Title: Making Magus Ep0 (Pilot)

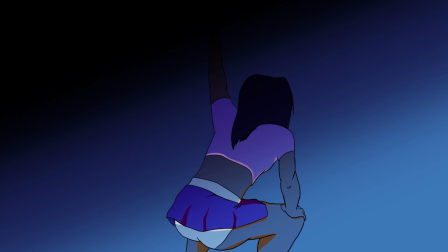[45:28]
They look choppy, but when I draw the parts out,
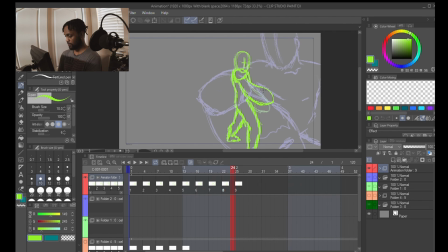[45:35]
oh, I gotta go back and add the hairline.
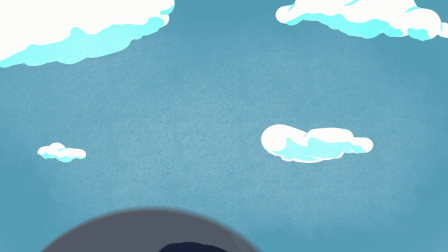[45:40]
When I draw the parts out, the animation looks more fluid.
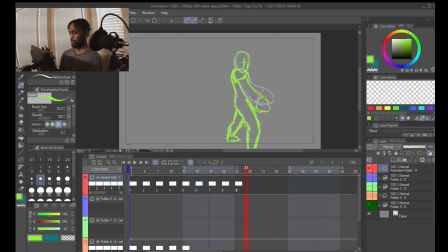[45:49]
So we'll skip 2 frames, so kind of condensing things, it'll move a little bit faster. We'll copy, oh wait, gotta go back and reveal parts as they come up.
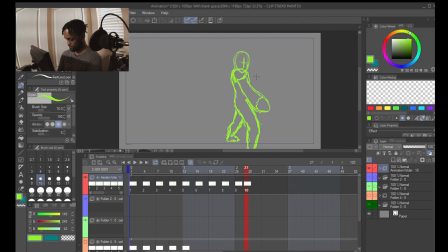So let's see. That's the previous. Okay, so.
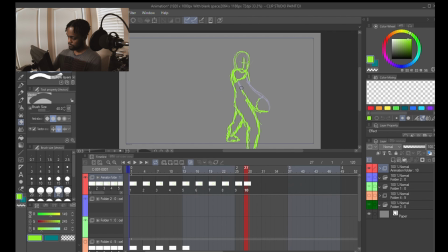Oh man, I'm missing parts that really should have been cleared out, like this.
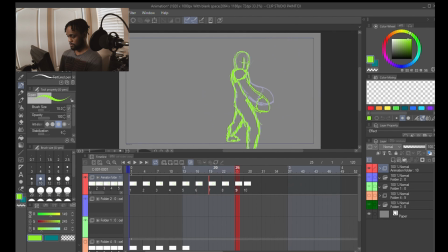So what we'll do to not be completely still,
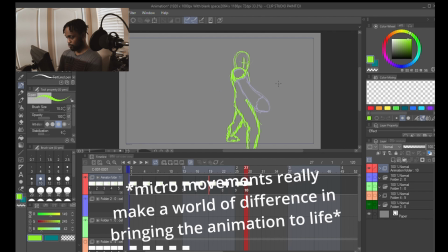[46:53]
we move his hand
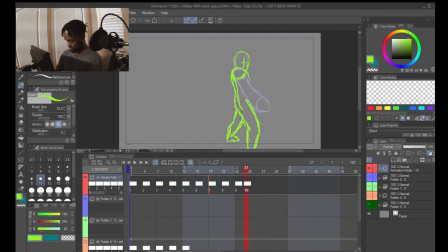overlap, clear that out, connect new parts, jacked up hairline, boom.
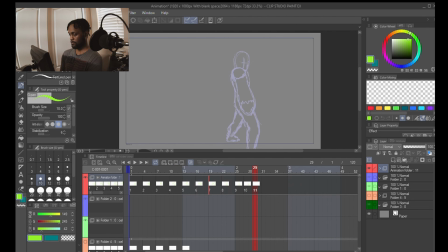[47:15]
Next, oh, you know what?
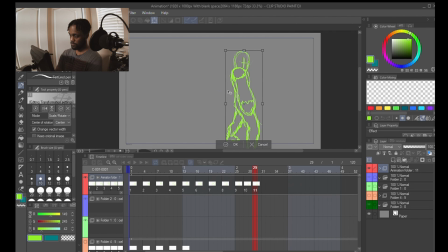[47:31]
So this one, we'll just scoot him over a tad bit. What this does is give a little camera movement so that it's not stagnant.
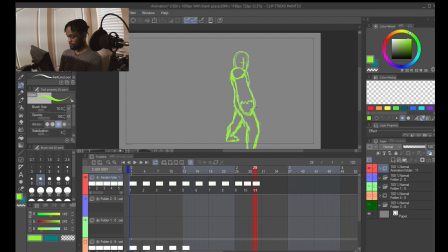And just pendulum the head a little bit because, you know, gravity and all that.
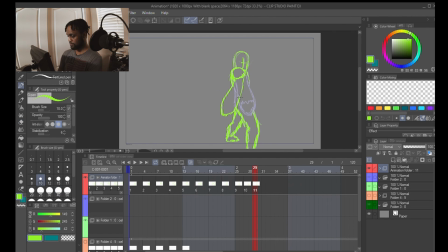[48:04]
Clear out the parts that are blocked. Jagged hairline, connect. What is now revealed.
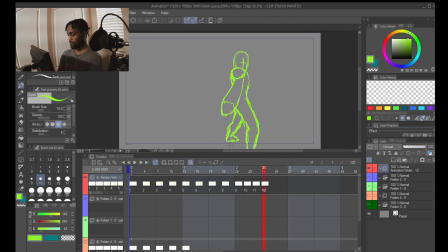[48:24]
Two frames over, and boom, next. Alright, so this, I'll do one more and then, actually, you know, I'm gonna finish the whole pendulum process. So we'll remove this first.
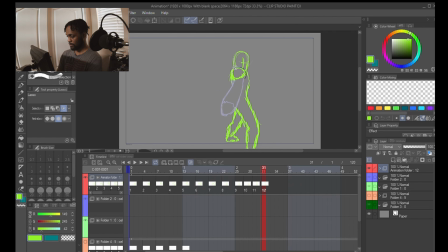[48:43]
Move his hand back just a smidge. Little tiny movements, they make all the difference when it comes to animation like this.
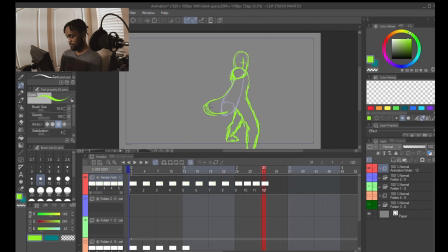[49:01]
That might have been too far out. Let's rein it in just a bit. Okay. And still a little bit much, so clear all that off.
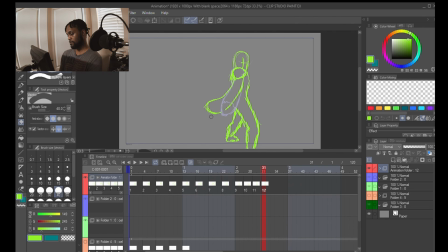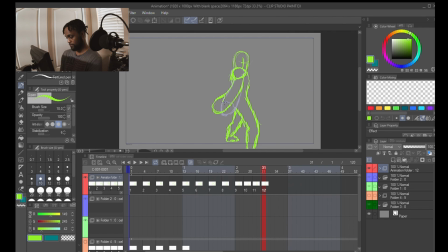[49:29]
I don't want to waste too much time trying to be perfect with that, but like the jagged hairline won't even matter, to be honest.